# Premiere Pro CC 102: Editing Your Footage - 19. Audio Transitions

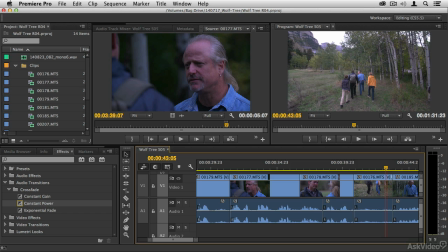0:02 Now we're going to spend a little bit of time cleaning up the transitions in between the dialogue,
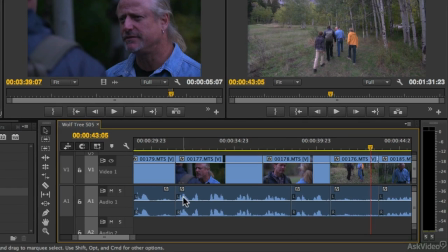0:08 because right now you can see that all we have on our dialogue track are hard edits. And that presents a little bit of a problem because whenever the audio from one clip goes into the next clip, it's a hard edit and you'll be able to hear the difference between the different single camera takes.
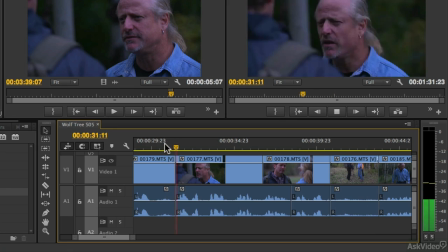0:25 Let's take a listen to the audio right now.
The old mine, she's about 3 or 4 hours hike. If we huff and we puff it, should be able to get there ahead of dusk. Sounds good.
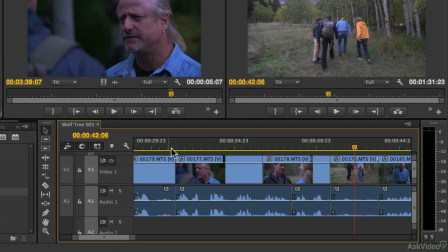0:36 Lead the way.
See how that just kind of sounds clumsy because we've got a little bit of road and wind noise in this wide angle, and then there's a qualitative difference to the background audio in between these two takes.
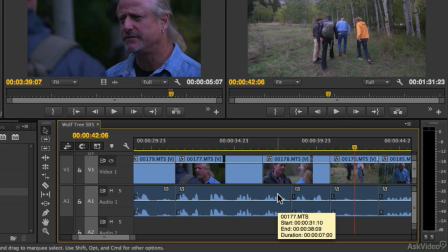0:50 So what we'll want to do is smooth them out by adding some audio transitions. And I'm going to show you a couple of different ways to do that. And all of those methods are very similar to adding video transitions in between video clips.
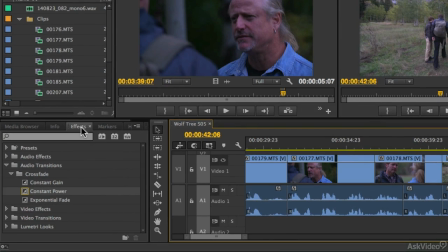1:05 So one way to do it is to come to the Effects window and then choosing one of the crossfade audio transitions. And in this case, we have the constant power transition selected, and it is the default effect.
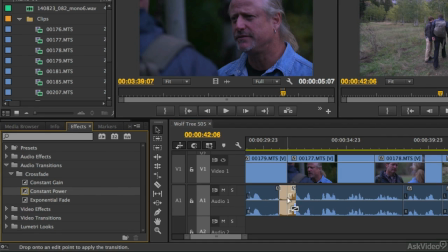1:19 So you could just click and drag that transition over the audio tracks and then lift off.
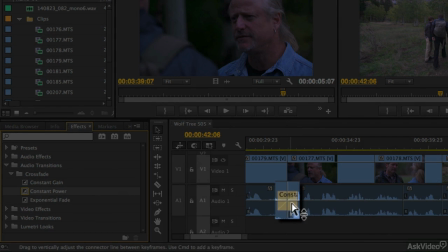1:26 And now you have a constant power crossfade in between each of those clips.
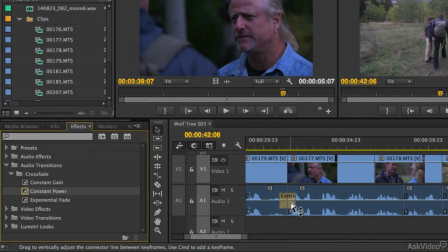1:32 But let me show you a couple of other really fast ways to do it. I'm going to hit Controller-Command-Z to undo.
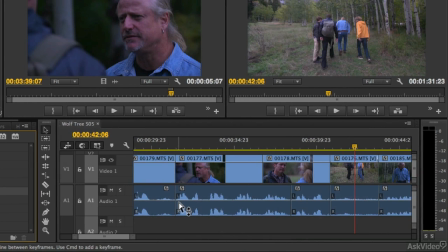1:38 And then, just like adding a video transition, I like to use this method. You could hold down the Shift key and then double-click on the timeline right up here.
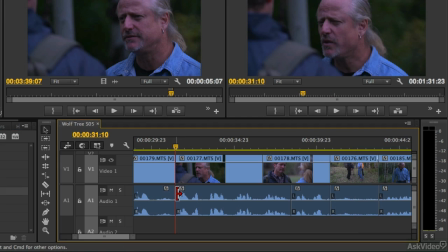1:47 That will move the playback head right at the border of each of those clips. And then by using the audio transition keyboard shortcut, which is the Controller-Command key, along with Shift and typing D for dog,
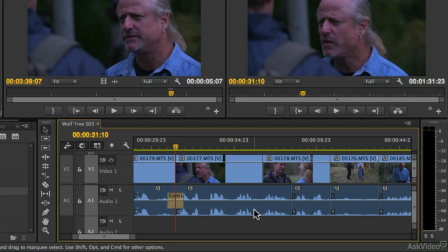2:03 that will add the default audio transition at that particular point in time and between those two clips. And another way to do it is to make a selection of the clips to which you want to apply the transition. So I'm going to undo that addition, so Controller-Command-Z to undo.
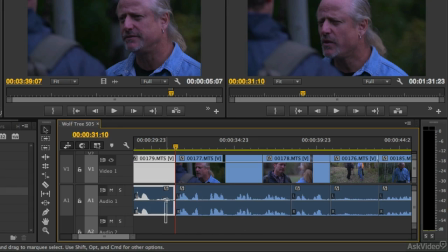2:20 And then I'm going to quickly draw a box around all 4 of those clips. And now that I've made that selection, if I were to type the Add Default Audio Transition shortcut again by typing Controller-Command along with Shift and then the D key again, watch what happens.
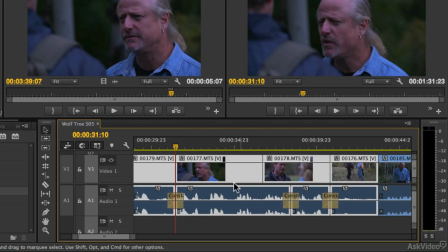2:38 Now we have transitions in between all of those clips. Let's listen to the result now, and you'll notice that those transitions are much smoother.
I guess. The old mine, she's about 3 or 4 hours hike.
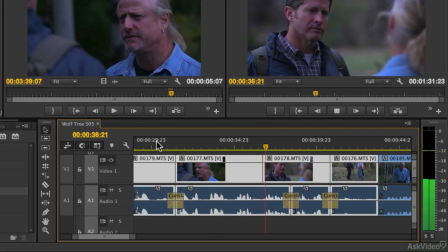2:51 If we huff and we puff it, should be able to get there ahead of dusk. Sounds good.
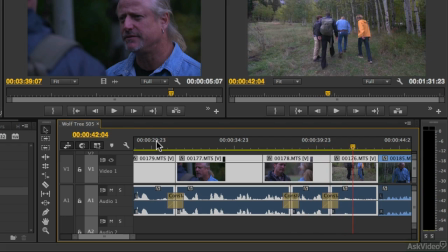2:56 Lead the way.
So for the most part, things are good, except that I noticed that in between these two audio clips, there's a little bit of a collision of dialogue, because we hear one actor's lines in both of these takes.
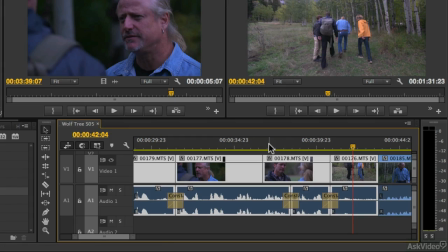3:11 So what we'll want to do is shorten that transition, but let's listen to it again so that you can hear what I'm talking about.
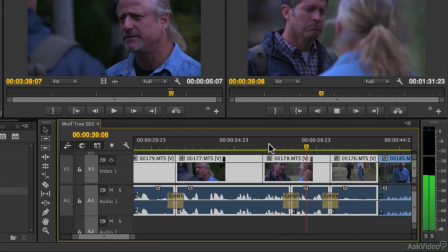3:17 Able to get there ahead of dusk. Sounds good.
You can actually hear 2 sounds. When the actor says sounds, you kind of hear sounds good.
Able to get there ahead of dusk. Sounds good.
So what you'll do is bring your mouse over to the handle of that transition and click and drag,
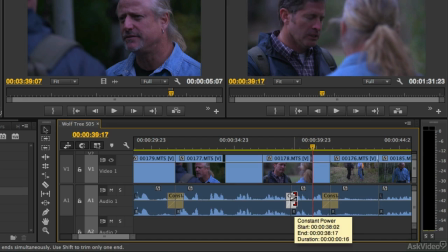3:36 and that will contract the duration of that transition. Let's take a listen to the result.
There ahead of dusk. Sounds good.
Close. Let's make it even a little bit shorter.
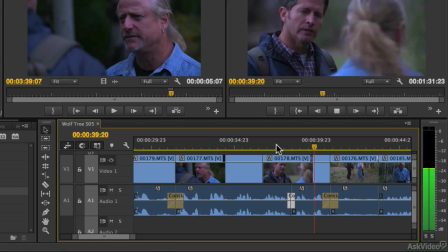3:47 Ahead of dusk. Sounds good. Lead the way. There we go.
And next, let's apply some clip-based audio effects.